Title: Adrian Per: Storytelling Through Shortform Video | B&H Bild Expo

I rarely go from a wide to a wide just because I feel like it's a waste of a shot within my 90 seconds and I want my viewer to feel, I don't want it to feel boring, right? If I go from a medium to a medium to another medium, let's say it's a shot of me just this, and then I turn to my side and I get a side angle shot of just this again, and then I get another diagonal shot of this again. It doesn't cut as well. So I'll go from a wide shot, and then I'll go immediately to something like this, a medium shot.
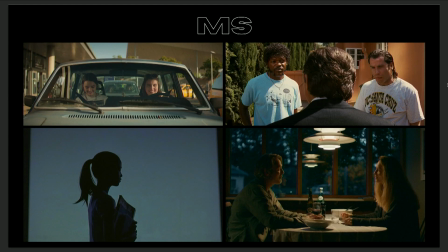(33:32)
So when you're writing your stories in your script, I know it's looked down upon in your screenplay writing to write your shots and you want to leave it up to your DP, but when you're doing things by yourself, you are your director, you are your cinematographer. Keep in mind, I think these tips will help deliver your story more and keep your viewer just more in tune. Close-ups.
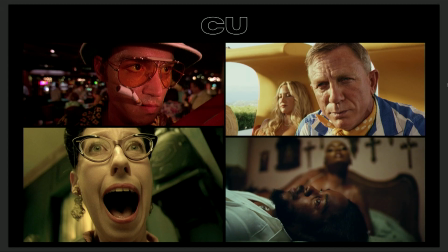(34:01)
On the right side, it's about a 35 to 50 millimeter, and that gives a different emotion than on the left. It's still this shot, right? But they're using a wider lens. It could be anywhere from like a 12 millimeter to an 18 millimeter.
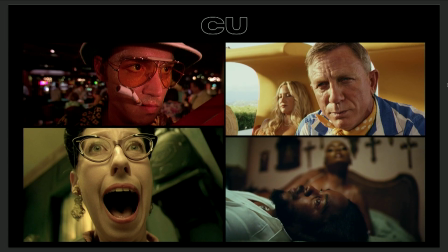(34:19)
And let's talk about the one on the right. So on the right side, it's more personal. You know, it's more striking. It feels like what we see with our eyes. And when I'm trying to deliver something that's personal or deliver something that I want you to really pay attention to, I'll use a 35 to a 50 millimeter because it blurs out the background. The focus is on me. It's what our eyes feel as more normal.
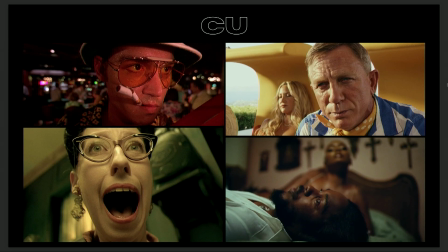(34:48)
And on the left side, it is the same framing. It goes up to here. But with the wide lens, it distorts things. It's anxiety-inducing. It can feel scary, so in a lot of horror films, they use super wide lenses, they'll get right up on you with a wide lens and fill the frame up, and because of the distortion, this close up delivers a completely wildly different emotion when you're watching. And a lot of these things, they're felt, they're not really noticed or seen, but when a story's done right, you'll notice them because it feels a different emotion depending on the shot types. And next is the extreme close-ups, and something that I do in my films, actually,
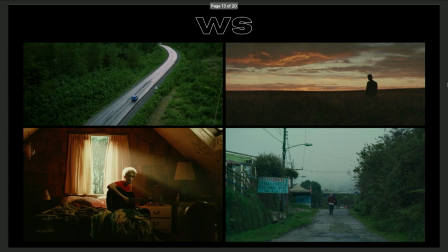(35:32)
is when I go from a wide shot, let's say, the top left, I'm driving down the street, I'm introducing what I'm talking about,
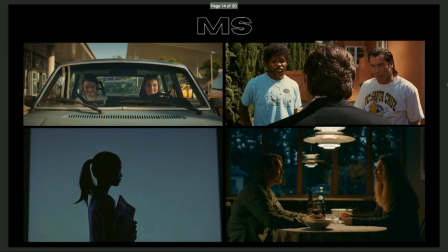(35:45)
and then it'll be a shot of my eyes super close up and then it'll be a medium shot of me in the car top left and that's how you make your editing more dynamic if I were to go from top left to top left that's okay but if you want to make it
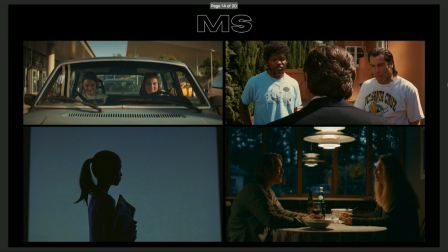(36:03)
a little bit more dynamic the shot doesn't even need to be a full second if you go from
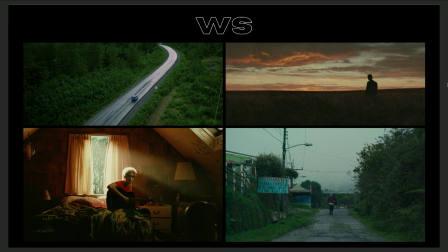(36:07)
let's say this guy on the bottom right he's walking a wide shot,
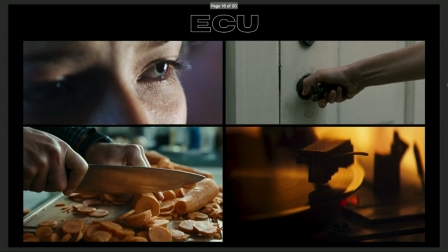(36:12)
and then you go to the extreme close-up of the door handle, then you go to the medium shot, like the bottom left.
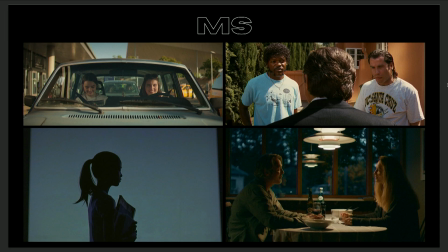(36:20)
It makes your visuals more dynamic. So that's a formula I like to keep in mind. I'll go from wide, extreme close-up, to medium, to extreme close-up, to close-up, to wide. I like to give it variation, and that's something that will help your story,
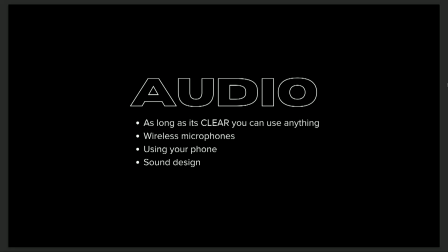(36:41)
and we'll keep your audience attention retained. Audio. As long as it's clear, you can use anything. I personally use these wireless lab microphones. They're kind of pricey, but on Amazon, you can, at B&H, you can get it.